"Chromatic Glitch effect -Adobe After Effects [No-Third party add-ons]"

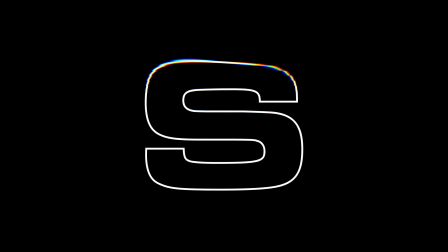0:07 welcome back to my channel for today's tutorial I'll be showing you how to create this chromatic glitch effect this
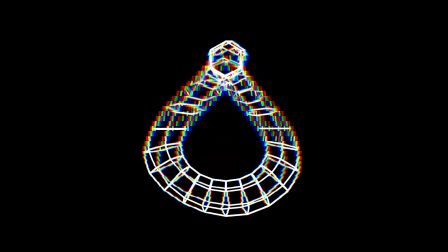0:16 effect can be applied to logos text and shapes you can even use 3d objects this
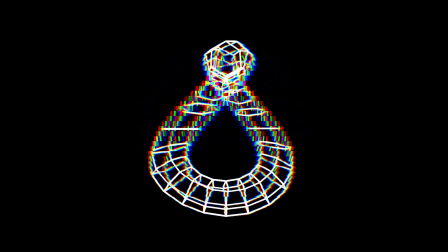0:22 effect is straight out of the box from after effects so there's no need for any additional plugins let's
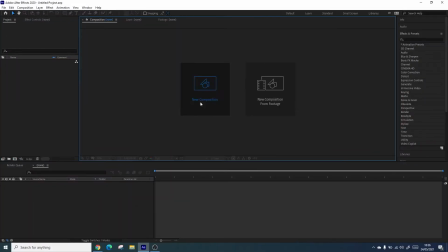0:27 begin so now we're in after effects let's create a new composition so
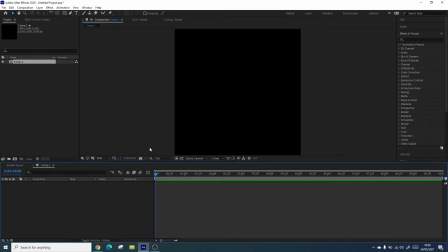0:32 for this I'm using just a square so 1080 by 1080 and set it to 10 seconds this composition will act as our base layer so we'll be putting whatever design work in for this tutorial i'm going to just be using
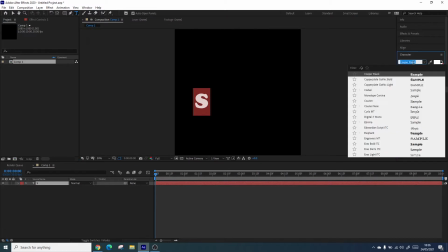0:46 a simple letter so for instance this is just going to be an s so find a font you like i'm
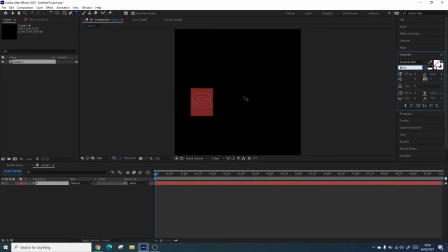0:52 going with euro style and changing it up to match the composition scale so i'm just going to size it up to be quite big so it takes up majority of the comp size. For this effect I'm going to be using a stroke instead of a solid fill just to make it stand out.
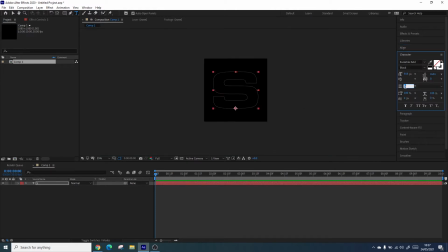1:09 Once you've got your text sorted just align it centrally so it fits nicely in the artboard and maybe size up the stroke to make sure it matches the scale of the text. Okay so next we're going to turn our text layer into a 3D object which will enable us to rotate in 3D space.
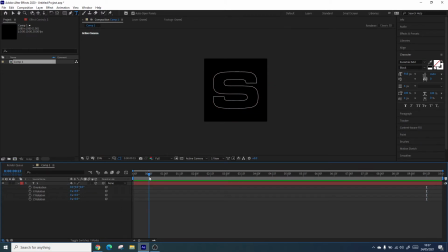1:26 So we need to rotate it on the y-axis. Firstly place a keyframe on the y-axis at around 15 frames and then again towards the end of the comp. The second keyframe must be a negative value if you want it to rotate counterclockwise. The second keyframe is really dependent on how fast you want your animation to go.
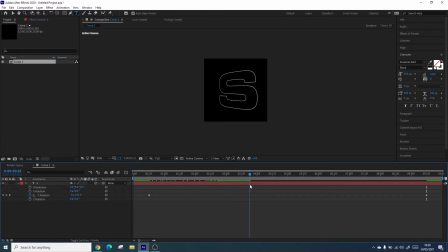1:45 So if you want it slightly longer it'd be better to put more rotations and if you want it to be more short and snappy it would be around 5 at a closer range. the best result is really experimenting with the values for your own design next we're going to select both keyframes and press f9 to easy ease them
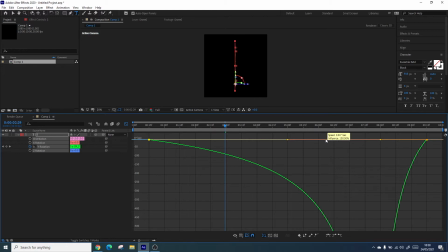2:03 this will allow us to edit the speed in the graph editor by clicking on the first keyframe we're able to drag the handle out and create more of a gradual incline in speed as you can see the speed is more gradual as it sweeps in
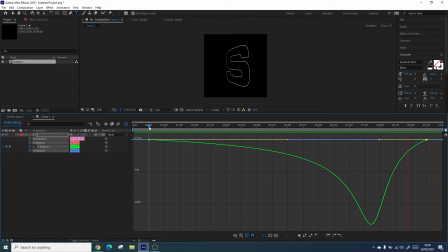2:19 and it almost becomes like a helicopter effect once it reaches the height I think this is a bit too fast so I'm going to drag the keyframes in and reduce the actual value so
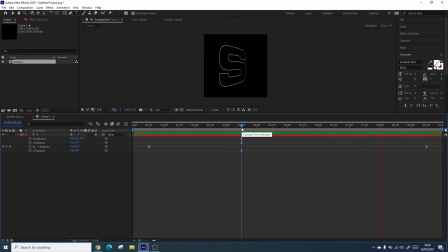2:34 this way it means that you get a slightly lesser rotation and it will mean that we have a shorter animation so again I'm just changing the values just to make it a little bit more snappy
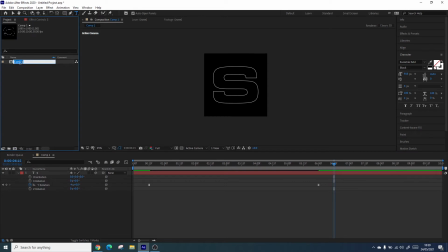2:53 okay I'm just going to just move my timeline down as we're going to be creating a new comp so where this is our base it'd just be best to name it okay so the next step is to create a new composition so we're going to use the same settings as before this one
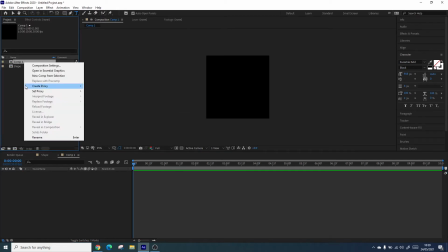3:08 we're going to quickly change the name to texture okay
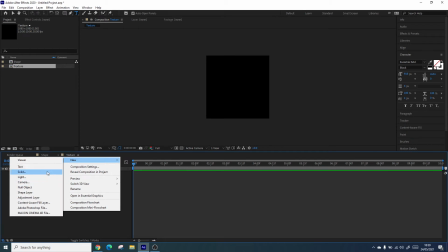3:15 so we need to add in a new solid this will just be to act as a background
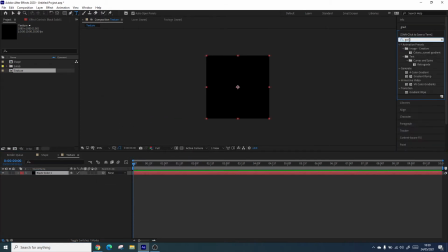3:19 and we're going to add an effect called gradient ramp this
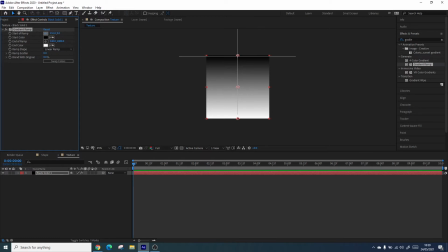3:24 creates a gradient on an object so we just need to make sure that the top is the black and the bottom is the white we're